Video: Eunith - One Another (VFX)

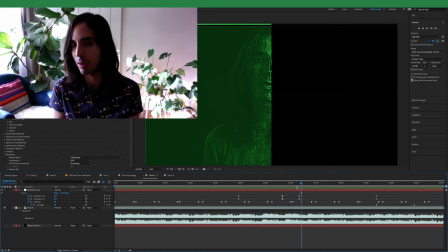[4:09]
So I kind of deal with them, and I can use my imagination to know kind of what this frame looked like because I have that frame after it as well.
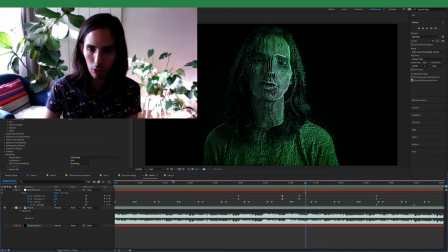[4:17]
But we applied a different effect later on in the song to make it a lot more dynamic, and that is over here in the second verse.
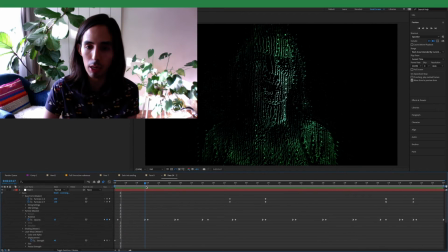[4:26]
I have another form of my body once more that is using less particles overall, so it's more like a little netting over me, and you can see it here. And I'm making it just expand every time, just expand into the foreground with the snare drum whenever it gets hit.
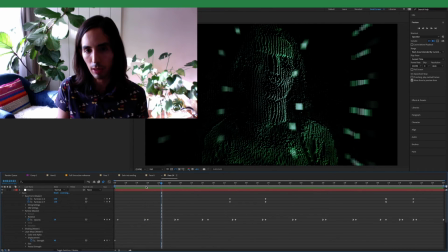[4:44]
So you can see it just fly forward, and then it gets reset by the time we're about to hit the next snare drum. Oh, hold up. There you go, it's reset, it's kind of on me again like a little cage, and it flies forward, and it looks like this.
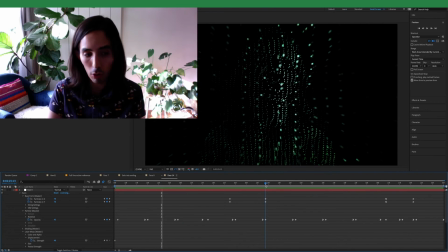[5:03]
And once again, I took down the particles. Here I went from, let's see, like what? Oh, I went from 130 by 130 all the way down to 70 by 70. So like there's not much of me here. Like I'm pretty sparse. I actually love it when it's like this.
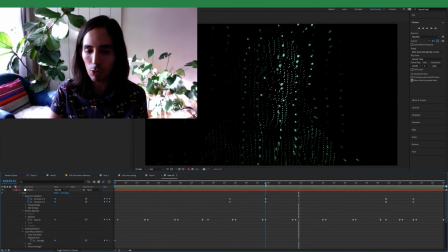[5:22]
But to give you an idea, the way that it sees, where I need to be.
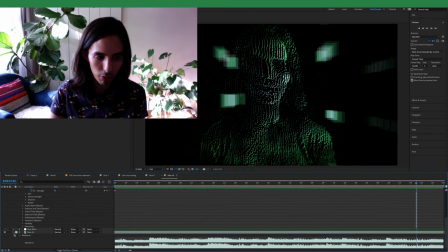[5:28]
So I'm here. The original video footage, and I hate looking at it, but this is the original video footage.
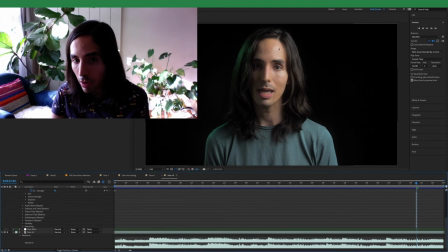[5:36]
That's a stupid face I'm making. But you can see that the lightest parts of my forehead, this side of my face, the ridge of my nose, they're the really light parts that catch all of the light that's coming from this upper corner.
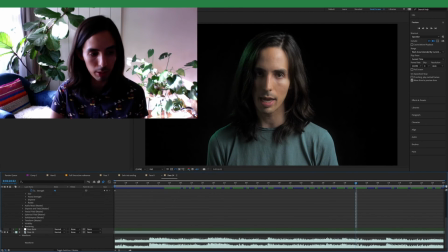[5:51]
Or it was coming from the upper corner in real life. It's not like digital. Like that was literally part of the filming. Anyway, get that the hell out of there.
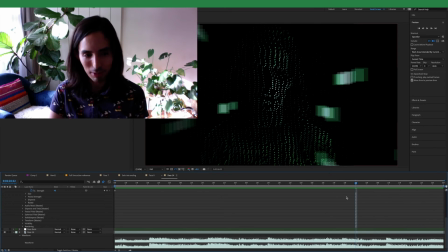[5:57]
To just look at the particles once more.
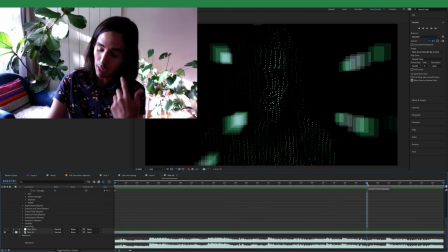[6:01]
But the same process is used for the hands that you see and for like the close-up shot of my mouth.
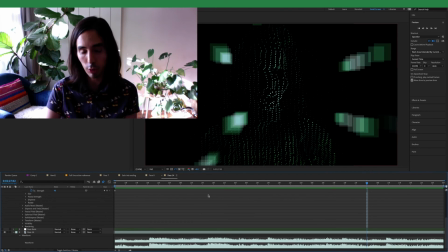[6:07]
It's the same process that's being done. We just use different concentrations of pixels to give it, or particles I should say. We just made the particle square so it looks like pixels. To make it look how we wanted it to.
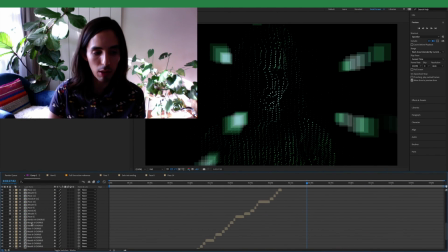[6:20]
And once it's all said and done, I muted all of these with their own little audio files,
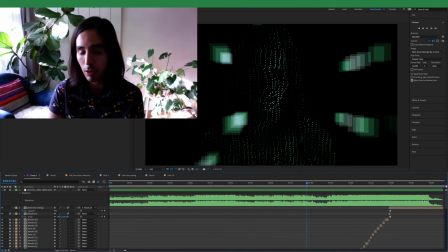[6:25]
made sure that I'd aligned everything perfectly here so that we weren't off by the beat or anything, and used the official audio file here in green, and to ensure that nothing is like skipping or anything. And look through it and hope that everybody enjoys it.